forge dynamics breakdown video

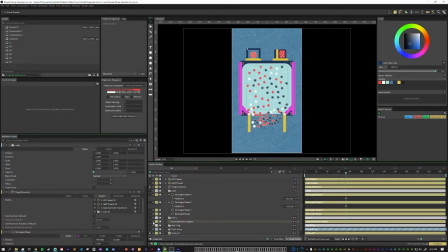[18:30]
So you can see here this duplicator, I have it turned off because if I left it on it would just stay here so you can see that the forge system duplicates all those pieces for use in the physics sim but that that layer kind of just stays there right so I turn that
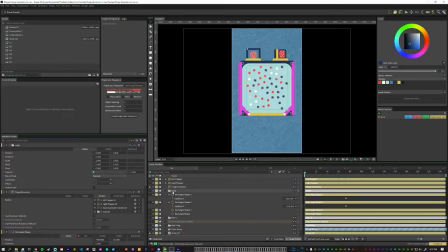[18:45]
off but with with the walls even if I were to turn off this layer here each of these pieces inside of the group has been duplicated into the forge system and so they they will stay visible.
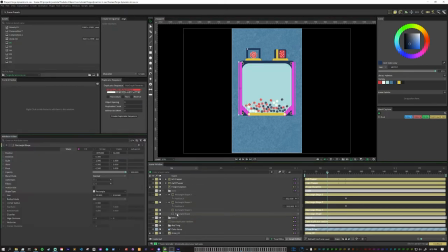[19:04]
So that's why I have to go into every single one and turn the opacity off. And you'll see as I'm doing this nothing is really happening because the forge system doesn't reset unless if you go back to like the first frame.
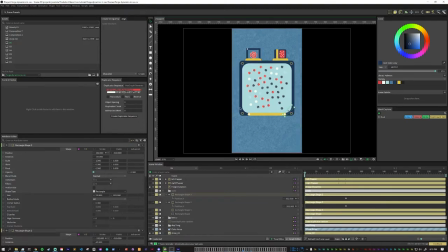[19:21]
So now it resets with the new visibility on here.
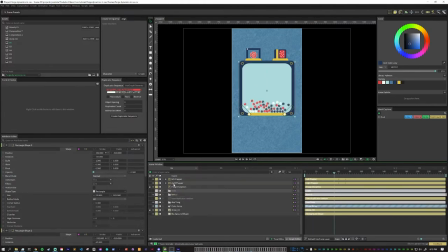[19:25]
The last piece is the flappers so these flappers have animation on them and again just using that magic ease because it's actually pretty handy it works nicely I like the motion I typically
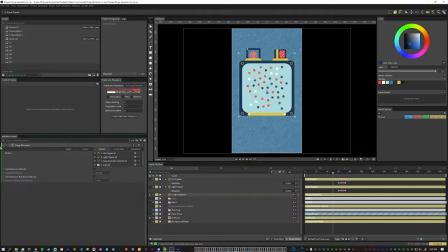[19:45]
don't have to tweak it too much when those get pulled into the forge dynamics here click on the gear you see that these are also kinematic. And so what this means is that they will interact with things.
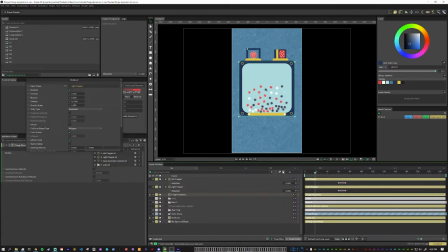[19:59]
They will be a solid body with whatever attributes you give it, but it will also respect the keyframes. And so you can see there that they move and they move inside of the physics system as well. So like if I were to take this flapper and move it to here and then go through there,
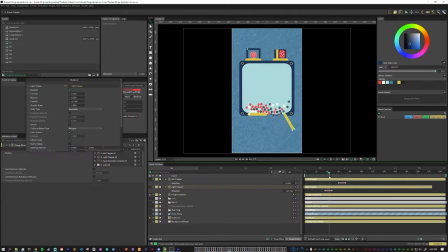[20:18]
you see that If that one's going to open first, they start to fall out, and then that one goes. So basically, kinematic just means that this object will live inside the physics simulation and it will do whatever the animation tells me to.
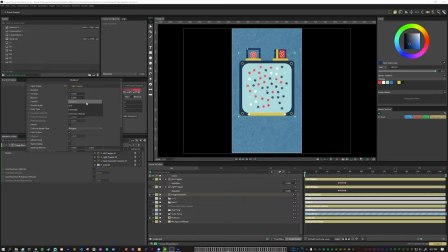[20:32]
Dynamic is what the balls are, so they don't have any animation on them, they just work with the physics. Still is what the walls probably should be, because they don't move, I'm just using them as an obstacle.
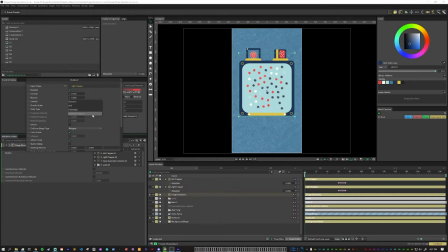[20:46]
Kinematic respects the keyframes. And then Kinematic Hybrid, if I turn this right flapper to Kinematic Hybrid, you'll see that it does everything normally. It'll open, but then as soon as you hit the end of the animation,
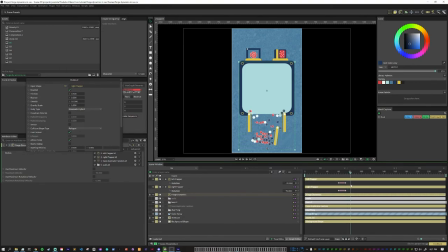[21:06]
it becomes a dynamic body, and so it falls and it interacts with everything as well. And we can still see it because this right flapper layer is on so we can turn that off so it's a little bit easier to tell what's happening and so
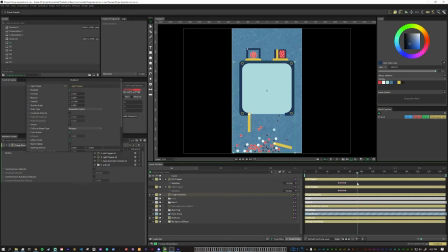[21:23]
kinematic hybrid you can have animations that then enter the physics system after that's done i'm going to turn this back to regular kinematic so you can see it just does what it used to do and like i mentioned before these layers don't actually have to be on uh if i just turn them off,
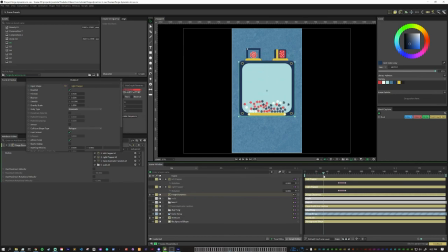[21:42]
you still see everything because it duplicates them into the physics system. And the last thing, if we look at the balls, you can see that I actually changed their bounce. So the default bounce is 0.3, but I wanted these to have a little bit more motion.
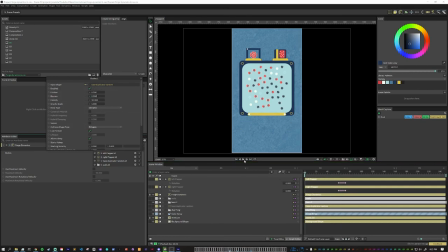[21:58]
So if we put this back to 0.3 and play, you'll see that they kind of land and they don't do anything, right? they just kind of like pile up and that's no fun so point eight i found was kind of a nice
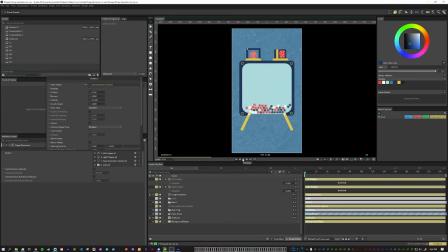[22:13]
balance where they're moving around a bit and then once they fall and hit the ground they kind of splash about a bit um if you if you turn this to one one i believe is the max uh things go insane and they never stop moving
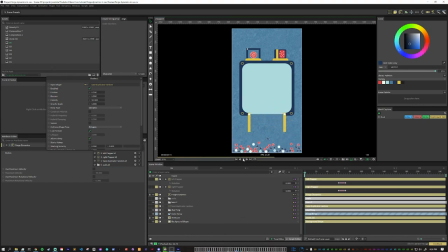[22:28]
and so i mean that could be also a good look but not what I was going for. If you wanna check out this scene for yourself, I do have a Gumroad download link in the description.